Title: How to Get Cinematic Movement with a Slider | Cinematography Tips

Hey guys, Lewis here with Shutterstock Tutorials and today we're going to have a look at using a slider.
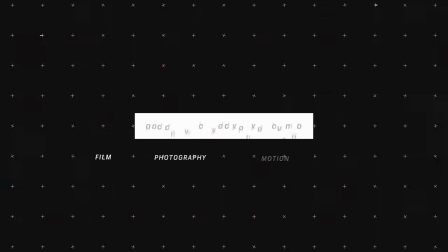At the start of the DSLR revolution, the slider was the go-to tool for small creators to bring the Hollywood movement to their projects. In 2020, I would say they've become somewhat obsolete and primarily for two reasons.
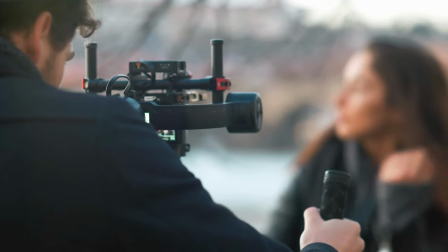[0:25]
The first, the gimbal. Back when sliders were first mass-produced for DSLRs, they were going to be costing $400 to $500 at a base package. Now you can pick up a slider for $50 on Amazon, which is bewildering in itself. But a lower priced gimbal is gonna cost the same as a higher priced slider. And if you're going to choose between traveling one meter versus a dozen, obviously the gimbal is gonna be the better choice. The second reason is in-camera stabilization, which has grown tremendously since 2010. Couple that with lens stabilization and then film in a higher frame rate to be slowed down and then stabilised in post, you're going to have a pretty stable shot. However, I would still argue that the slider can be put to good use in 2020.
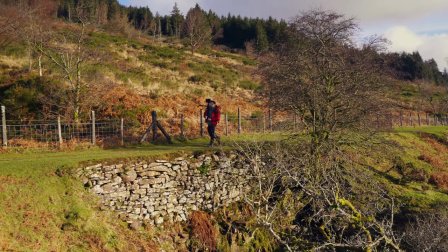[1:11]
Let's take a look. While sliders may be clunky and heavy, I do find they hold unique advantages over gimbals and stabilisers,
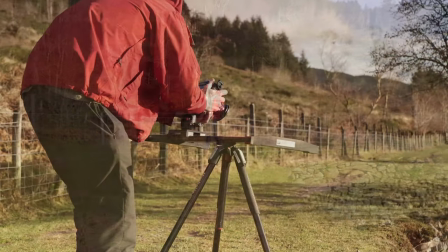[1:19]
with small bonuses such as quick setup time and no need to rebalance if you switch lenses,
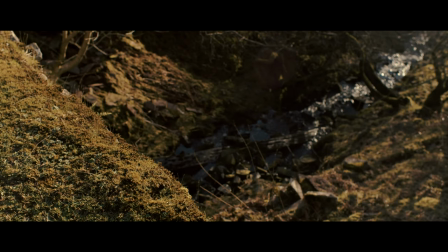[1:23]
but more predominantly the classic nature of the track forward that just isn't prevalent with footage captured with gimbals.
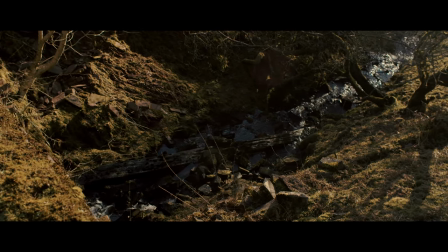[1:30]
I think there's a stern difference between a tracking shot and footage filmed on a gimbal. But for me, one of the primary selling points is focus.
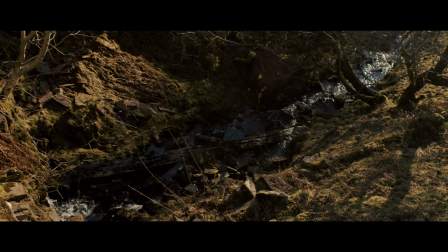[1:39]
Of course, you can set autofocus on a gimbal or have someone wirelessly pull focus.
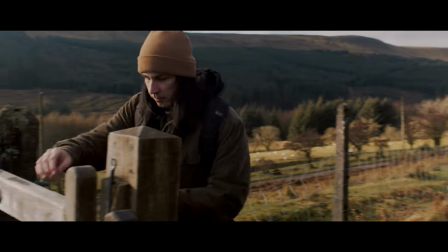[1:43]
But if you're working as a one-man band like I often do and need precise focus pulling, I'm not getting that from autofocus and a gimbal.
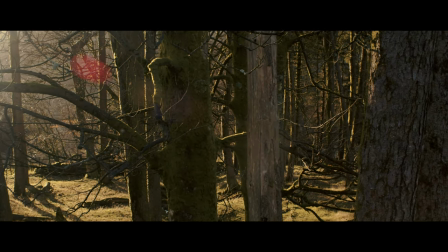[1:51]
With a slider, you can track forward,
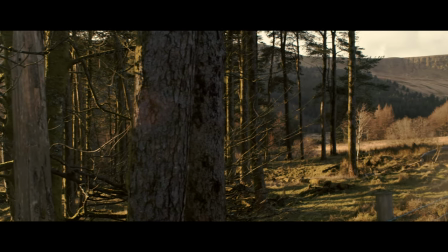[1:53]
focus pull, and maintain perfect focus in doing so with no visible focus breathing which is often apparent with autofocus or at the very least no visible delay.
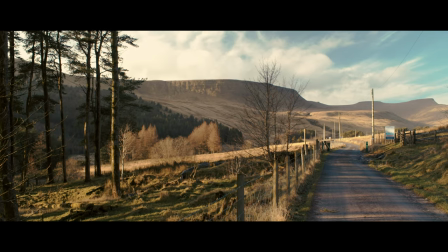[2:02]
Or if you're using a gimbal and you only have a manual lens well you're just going to have to shoot with an hour aperture to keep a deep depth of field.
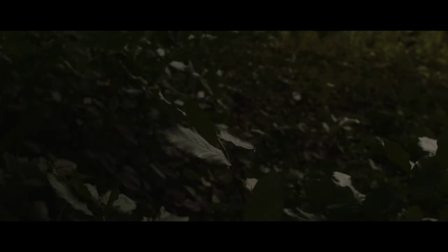[2:09]
With a slider you can rack focus to your heart's content.
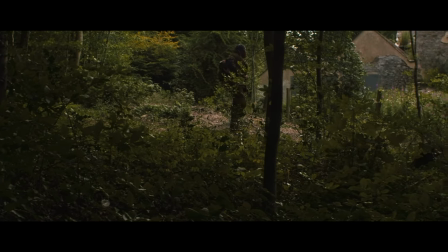[2:12]
I think one of my favourite techniques on a slider is to not only shoot with a wide aperture and rack focus throughout the entire scene but
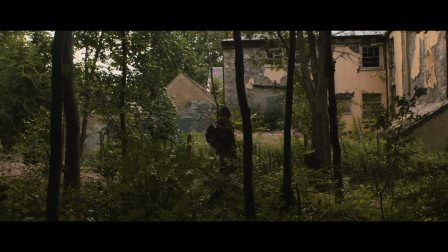[2:19]
to also pan while tracking to create a really diverse sense of movement even if your slider is short in length. Because DSLR and mirrorless sliders are often short in length, a difficulty that many run into is promoting a sense of movement because, well, it's a metre long. It's hardly going to be that visually impactful, especially in a large and open landscape like this. So there are two things that you can do to help promote a greater sense of movement. The first, bring your camera and your tripod down low.
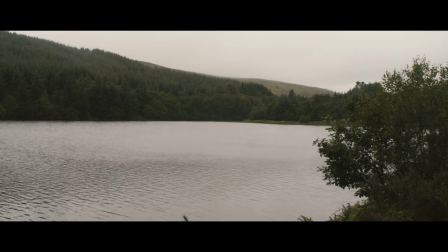[2:48]
The second, foreground interest. When using a slider with your tripod fully extended.
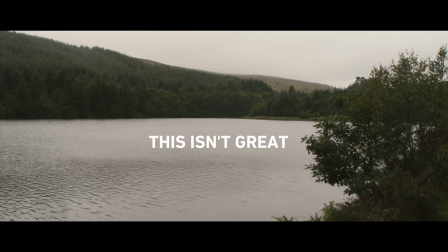[2:52]
In large open spaces you're going to run into trouble conveying movement because of the relative distance of the background to the camera.
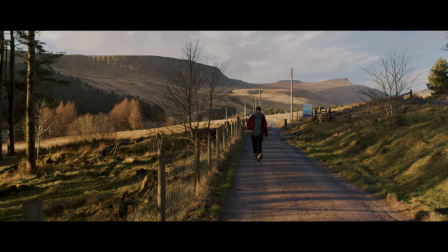[2:59]
As you can see in my example, even though I'm tracking backwards, it doesn't necessarily promote a sense of dynamic movement.
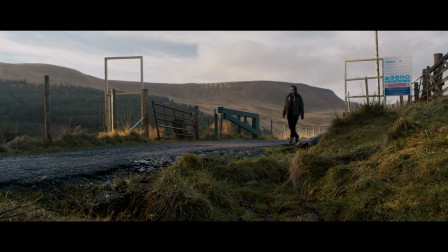[3:05]
However, bring the camera down low and we suddenly have a greater visual dynamic with the short length of movement.
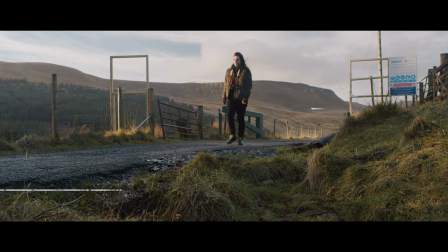[3:11]
But let's stop. What's one thing I've done differently to the prior shot? Well we're not moving forward along the z-axis but across the x-axis and this is because with a short slider
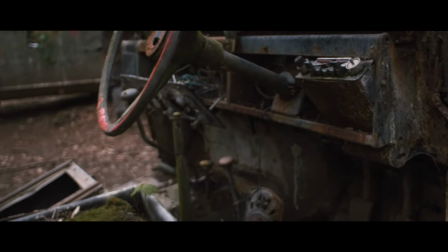[3:20]
moving right or left is always going to create visible movement better than moving forward or backward.
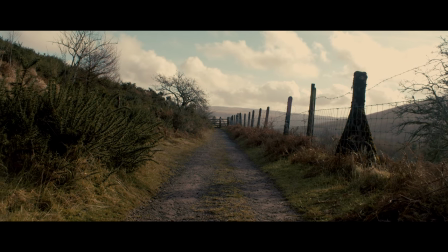[3:25]
Outside of that, how can you use the slider to track forward then, but still create a solid sense of movement outdoors?
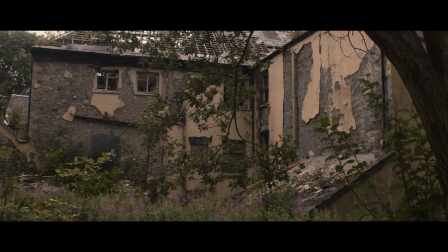[3:32]
Well, as I said earlier, you're going to want to include foreground objects. Just like how we visually find it more difficult to recognize movement coming towards us first movement coming across to us,
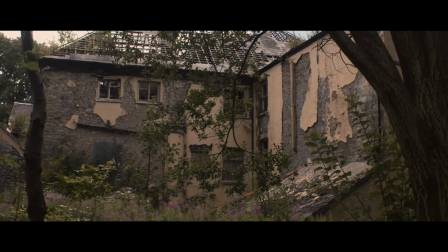[3:41]
the inherent motion of tracking forward over a short distance won't be that great, unless you can include foreground elements.
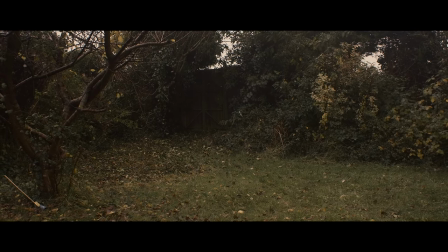[3:47]
For example, take these two shots of the camera moving away from the gate. Being so far away, the track backward is not that apparent, yet when I bring myself closer, you can now see new elements come into or out of the frame which makes the movement more apparent.
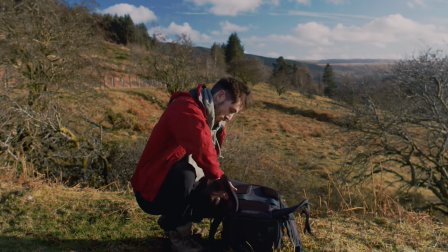[4:01]
Look for trees, rocks and greenery to help promote this. So even if you get down low, your foreground elements within your composition, you're not finding that there's a perceived sense of movement within your shot. It's likely to do with one factor and perhaps the most important for creating a sense of movement with a short slider and that is focal length.
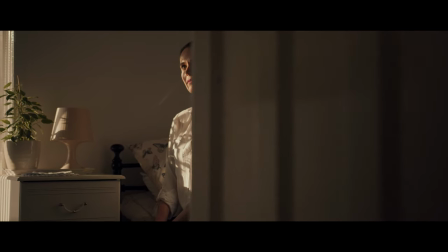[4:21]
While indoors sliders can easily convey a sense of movement due to the proximity of objects and their
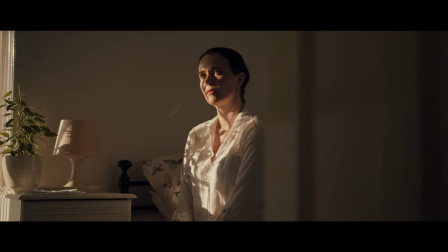[4:27]
comparative distance between each other outdoors depending on your focal length not so much.
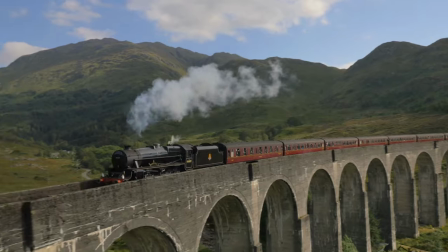[4:32]
The main issue derives from the lack of visible displacement between objects also known as parallax.
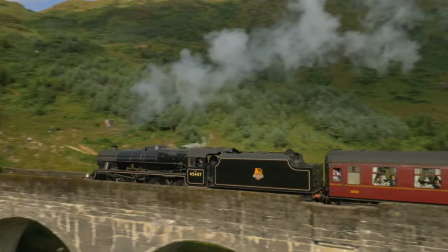[4:38]
The most common example of a visual parallax is that of a train window watching the mountain slowly move by
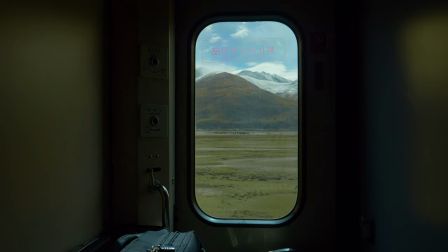[4:43]
in the background while trees and buildings rush by in the foreground. your focal length will directly affect this. Take the following four shots, 16mm, 24mm, 50mm and 70mm.
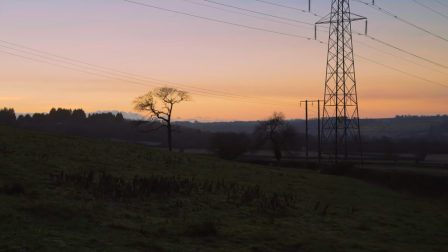[4:54]
Each shot was filmed from the same position but of course at different focal lengths.
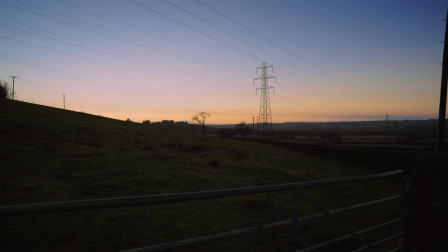[4:58]
With each focal increment, as we are compressing the distance between ourselves and the landscaping focus,
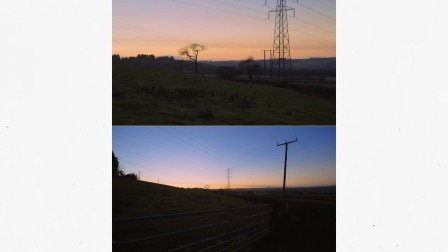[5:03]
as a result we start to lose the perceived amount of motion between. As we lose the objects closer to us, we don't feel as if we're moving that far. So remember the wider the focal length, the more apparent movement will be okay guys that is another tutorial down for myself hopefully you will see that there is some benefit in owning a slider in 2020 even if it is just a meter in length i will catch you guys next time with a different tutorial and now i've got to try and find my way down off this valley catch you guys next time